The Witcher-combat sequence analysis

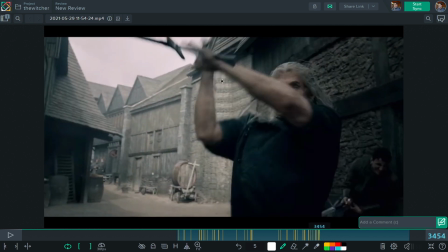And again, you see here, sometimes things are working even if it happens off screen.
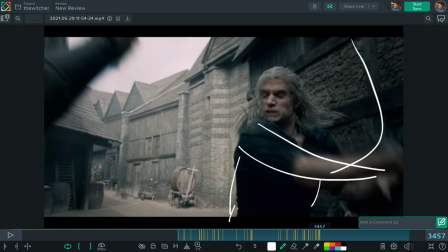This lash, this parry, basically happened off screen for this guy, but you can still feel it, right?
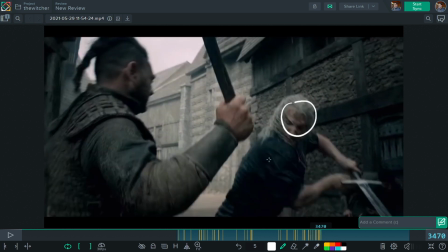And again, another anticipation here, right? You have this guy over here, now it's more clear what's going on.
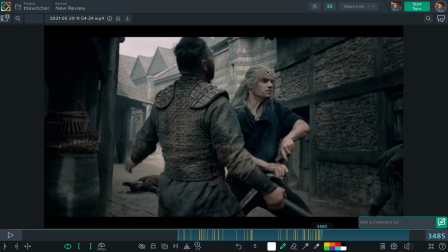And then boom. His reaction. Again, both of them kind of overlapping, right? Here in the center.
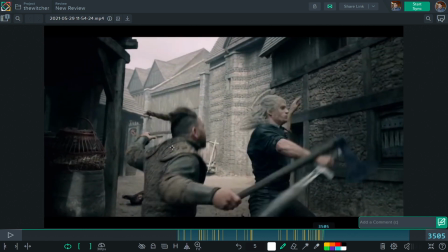See? Very well framed. And same here. You see he's doing something here.
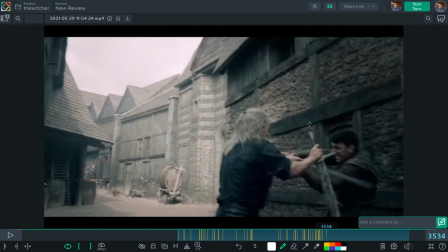You can't really tell what's going on because you don't see this character.
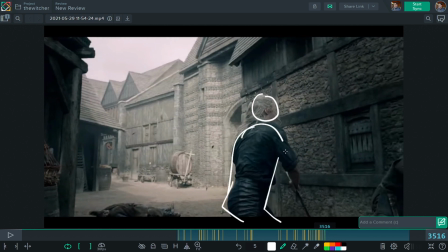But again, in the sense of combat, sometimes it's okay if it gets a bit messy.
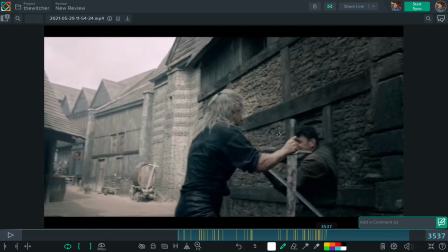But again, it's still done properly. And now you reveal, you know, this character, the other character over here. So it's happening a bit of frame at the beginning, and then the camera catch up and reveal what's going on, right?
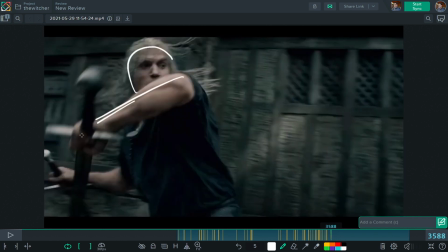Same things here. See how his movement is leading the camera, it's leading the action, right? See how his eyes kind of leading, looking already here, telling you there is something going on this side.
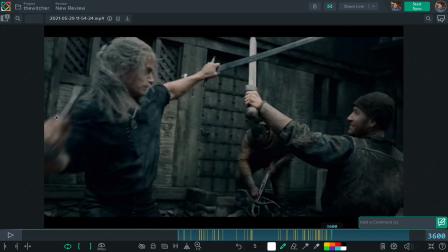And then boom. Look how well this stage is really phenomenal. Doing all this sequentially, guys. I can imagine how many times they must have tried this. And it's so beautiful for me to study, you know?
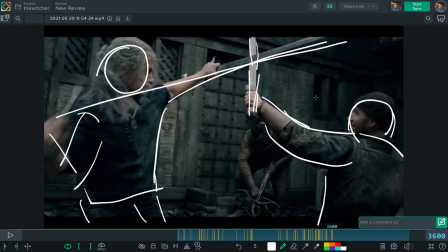Boom, very clear. And another things that I really like, see how he's in the center, we have this other guy over here, you know, preparing his attack, right?
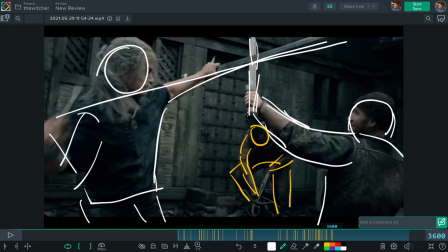Look at like we have both of them left and right, and then in the middle, in the center, obviously you're not gonna focus on him, but again, he's there in the composition,
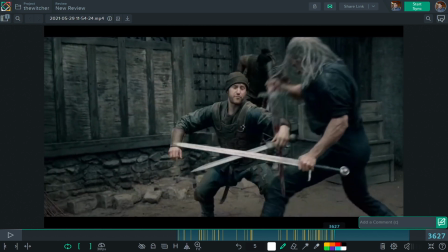ready to be exposed. See how they're changing side.
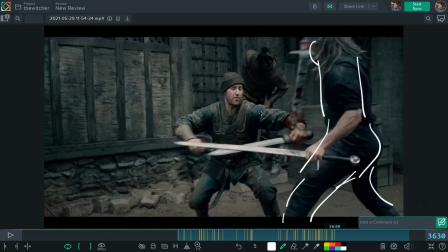See how they're changing side here. Right, they are both switching off from Geralt on the right and these guys on the left. And these guys now still in the center, because at some point I assume the focus is going to switch on him, right?
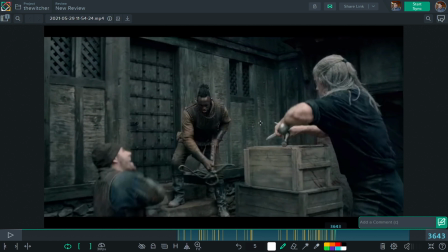So this is all planned and done really, really well. And you see, in fact, the guy is kind of here.
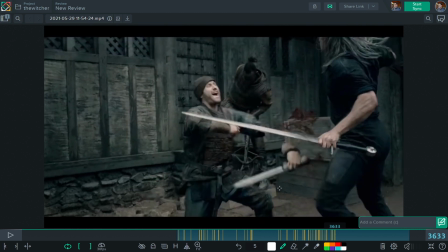And once he gets killed, he sees he's going down, bump.
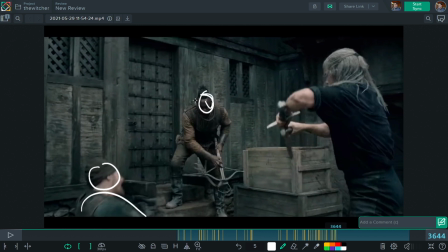And look who's revealing him. That he was there all along, right? He was loading his dart, his crossbow and everything. And again, you see how it's clearly on the right, left side, sorry. Geralt is here preparing his next move, right?
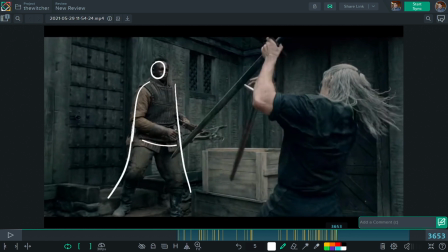And see, now at the end, we frame it properly. We have it here on the left side, and Geralt doing the anticipation here. Boom. Really, really amazing.
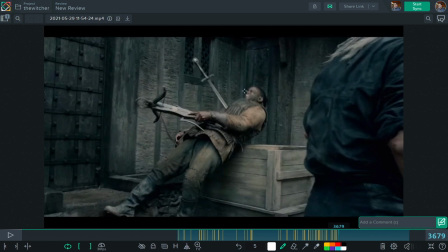I kill him, and again you see like how we have enough time to see this guy going down. Geralt is anticipating the camera movement. It's going to the right, and then the camera catch up, right?
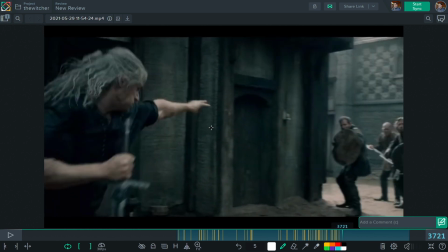It goes in front of him. We see the anticipation and we can feel, you know, what's coming next.
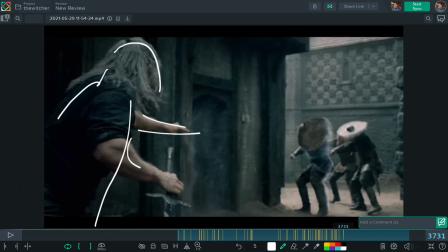And again, Geralt is on the side here. Boom, he's doing his magic. And on the other side, we are revealing, you know, this bunch of guy here, right?
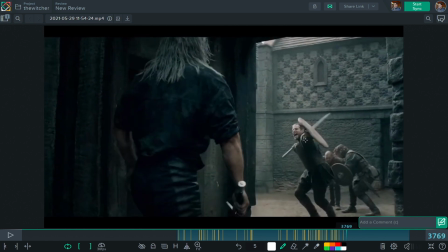Camera goes behind him. Again, see, everything is still very clear. You can see his anticipation.
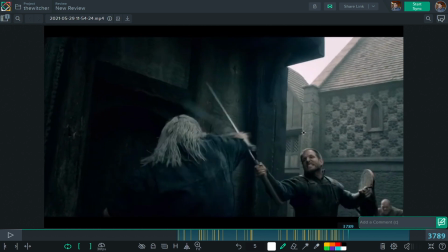See, like, you can really feel the face expression, the angerness, the desperation. You can see how the pair is clear.
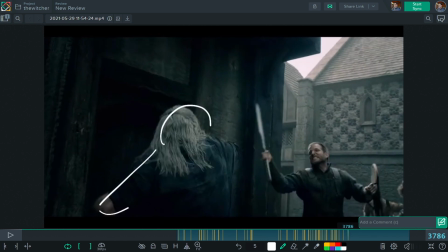Again, see how we are going from this stage, Geralt on the left, and these guys on the right.
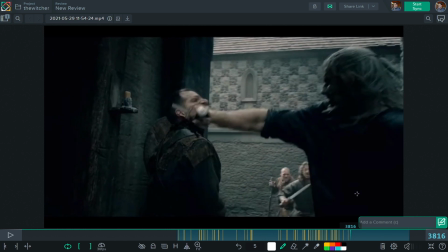On the other way around. And the way I like it is because, again, when we switch, same things.
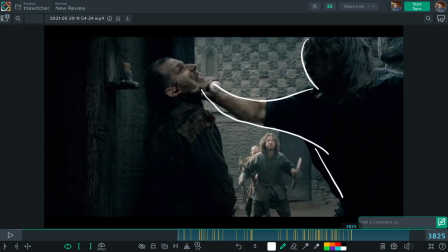Look who are revealing it. Look how very nice this is framed. This is really great. You know, see, you have all the darkness here. Again, look how they play with light.
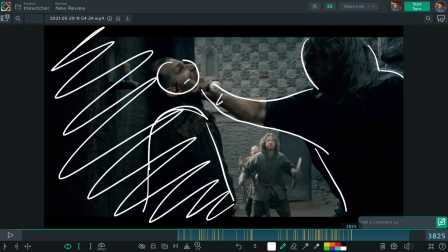They have all this dark silhouette with the Geralt and the enemy. And then in the light here, they're revealing this guy.
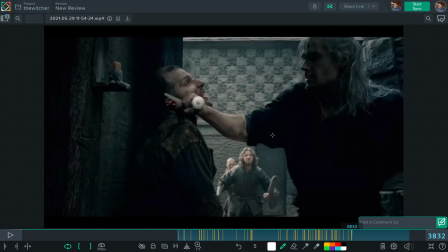Boom. Right. And then again, same here.
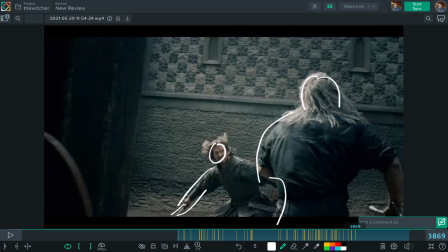Geralt stays on this side. This guy moves shifty on the left side. Right. This almost could be. It's so good. It seems like almost someone had to animate something like this. I'm wondering if they did a pre-visualization in 3D for something like this. Would be really cool. And, okay.
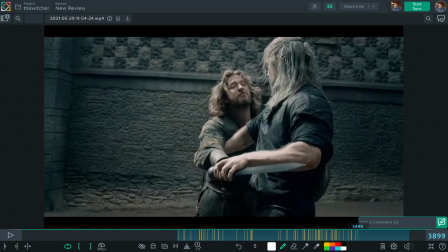It kills him. Again, they take some time here. They slow down after all that crazy action, and slow down a little bit more here to show off this moment, right?
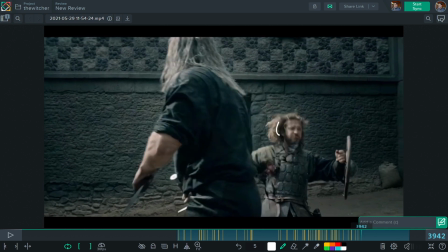boom. And you see again, once you see that the focus is this on these two guys, right? Boom.
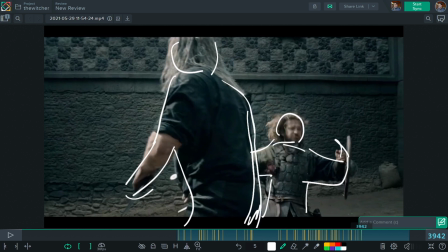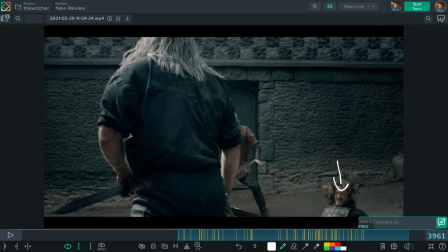And then when it's coming down, we are revealing this guy over here.
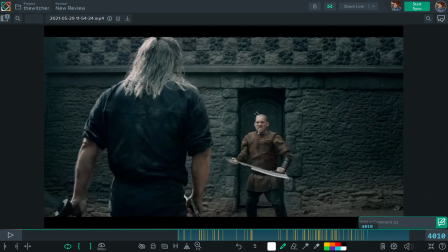Then we continue. We fully, this is like the big boss, more or less. It's not putting up a lot of a fight, but still, you know, again, we have bigger contrast from the big silhouette of Geralt and the small one over here, right?
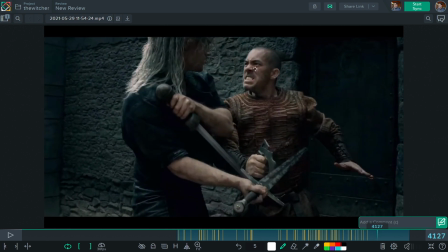And boom, go to the fight, tack. Again, we are holding this moment. You see how it's very clear what is going on. You can see that it's kind of struggling in the face. You know, you can sense, okay, this guy is doomed. You know, you can feel in the posture the how confident Geralt is, right?
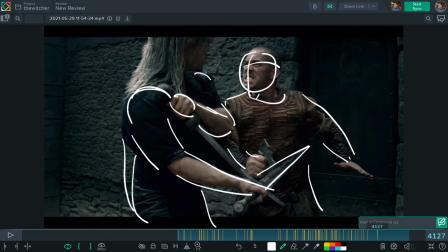You can feel the struggle from this guy, right? So you know this guy's gonna die.
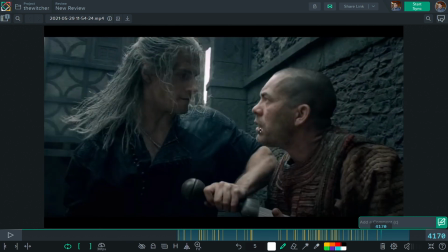Boom. Shotting him.
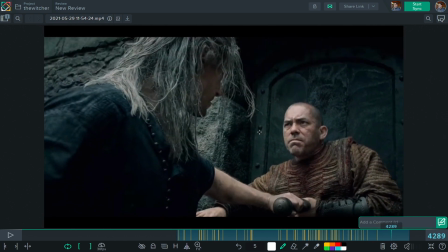Pushing him here.
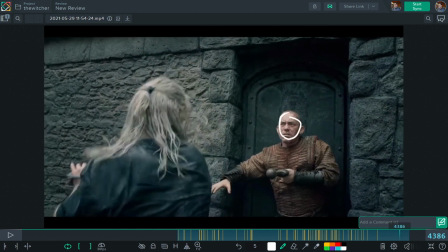And same here. Look at like this transition. We're going from the face of this guy, which is basically defeated. It's gonna be decapitated right now. We're going from his expression to reveal Geralt, you know?
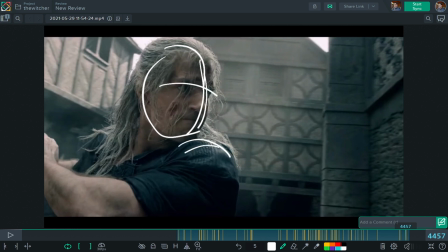That he has this kind of confidence, badass pose and look
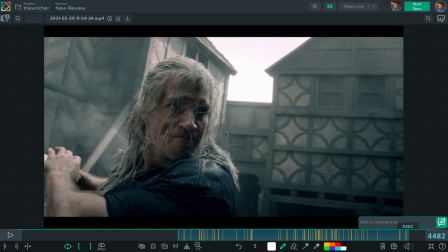to reveal how badass he is as a character, right? So yeah, guys, I think there is really a lot to study about this. I, in general, love to go through the sequence and study why it makes them so good.
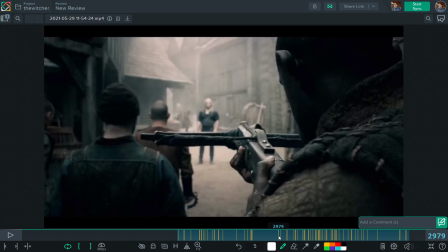And there is always something you can learn. I feel like I love to spend this, you know, time in this. And I encourage you guys to do this as well, because I know we're an animator and a lot of animators don't really want to focus on camera staging and stuff like that. But I think for me, it's an extra skill that most animators should have.
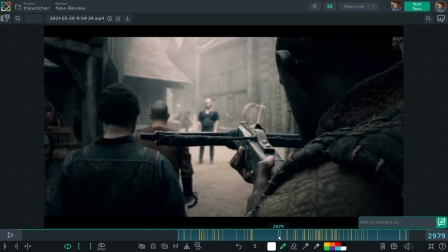Especially if you guys work in games and cinematic, where sometimes you have a lot of motion capture, you just have to focus on camera. And yeah, so I think it's really beautiful to watch. And if you have any question or if you want me to study more of these things, guys, let me know. And hope you learned something, and see you next time, guys. Ciao.